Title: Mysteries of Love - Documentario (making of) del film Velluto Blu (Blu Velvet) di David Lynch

I had never done a film before that was widescreen, and it's great. It's just so beautiful.
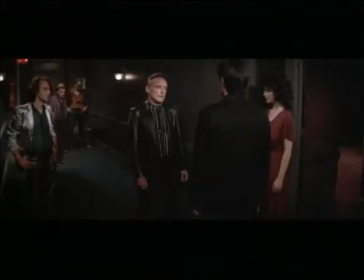51:39 It's just the most beautiful shape to compose in. It gives you so many options, because you can use it all.
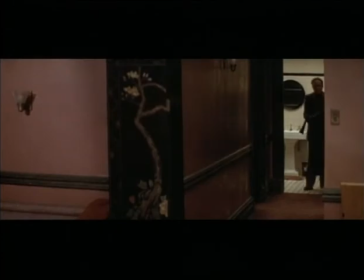51:47 You can sort of lop off part of it and just use the little bit at the end. You can, you know, make it very narrow, and just use a little sliver in the middle.
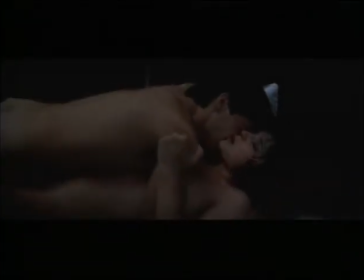51:58 You know, it's very good for people lying down on beds, you know, because they kind of fill the frame.
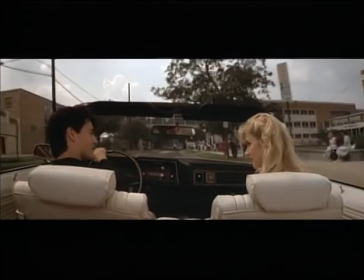52:03 It's good for two people sitting in a car, because you can actually frame them, especially a big old American car. They fit better. it's a fun shape it's a neat shape to use you
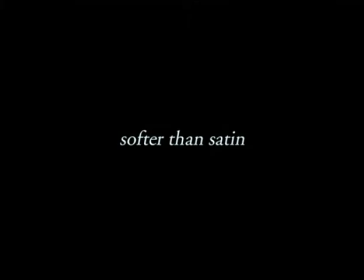know the idea for blue velvet though came about from Bobby Benson song she wore blue
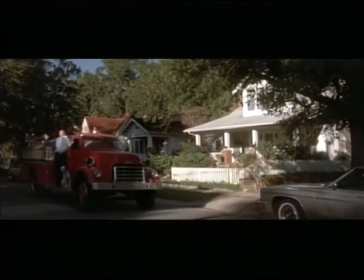52:31 blue velvet yes it's a song and it's a texture
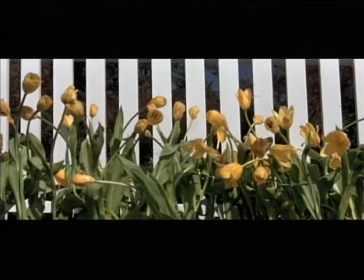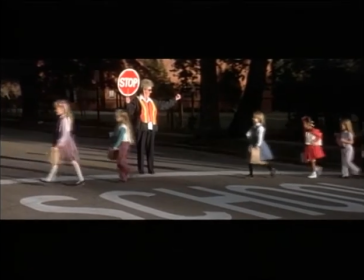52:48 The producers did not want to pay for the Bobby Vinton record. David loved the authentic flavor of it. And they came to me and they said, if we can get Bobby Vinton now, could you do an arrangement that sounds like the original record?
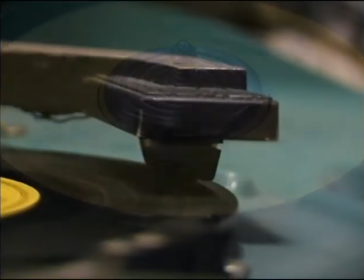53:03 I said, yeah, I could make it sound like a 50s record by using some of those instruments,
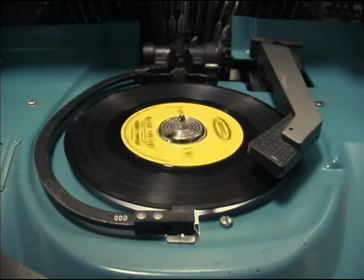53:07 and I can certainly emulate that kind of orchestration. and we'd have to get Bobby Vinton to sing it. So David acquiesced to this. He said, Great, if we can get Bobby Vinton, and we'll just do it over again, it would be great. The only trouble was that this is like 20 years after Bobby Vinton, you know, had this.
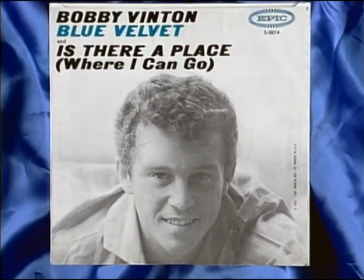53:30 So the first thing we had to do was drop the key, like two and a half steps.
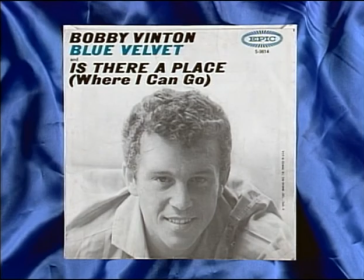53:35 So you no longer have that little, pure, boy-like sound. and though the track was was very authentic and in the sound and David loved the track when we went into the studio and work with Bobby we both kind of looked at each other and said you know even though he did a nice job this is not really gonna be the authentic thing
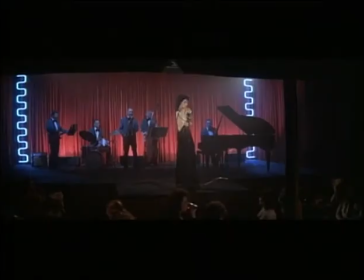53:56 and David went back and said look I have to have the original recording when
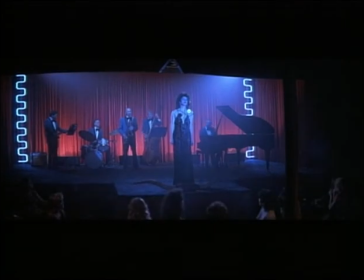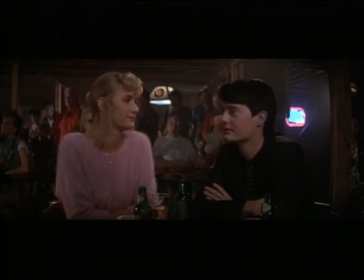54:14 it was time to re pre-record Isabella singing Blue Velvet and we had the rights to the song.
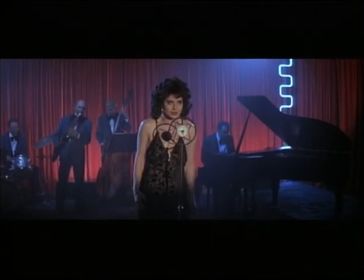54:21 She couldn't do it. She's not a singer. She tried very hard. The piano player couldn't get it in the right key and and the drummer and the guitar player, it just didn't work at all.
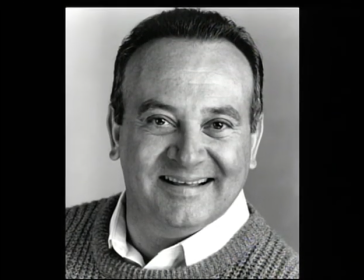54:31 So I called a friend of mine, Angela Badalamenti, who's a composer from New Jersey,
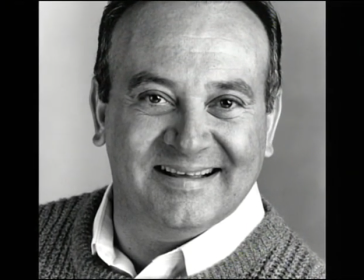54:37 New York City, that I had worked with in the past and I said, Angela, you got to do me a favor. I'm in trouble. Please come to Wilmington for a couple of days and helped me with Isabella do Blue Velvet.
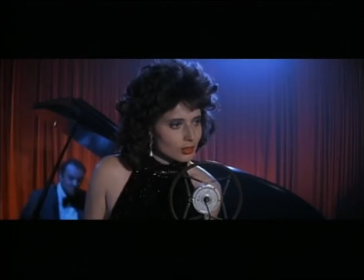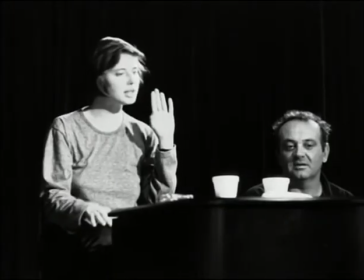54:56 Isabella and I just sat alone and we worked on the song Blue Velvet and we worked for maybe three hours or so and
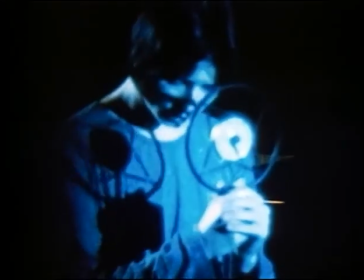55:03 we got a really very very nice interpretation of her singing the song Blue Velvet which is me playing piano and Isabella singing. It didn't matter that Dorothy had a beautiful voice. It was more a dramatic interpretation than counted. And actually, maybe the fact that she had a poor voice was addict to the fact that she wasn't much of a singer, that she didn't have a career that might have liberated her from that.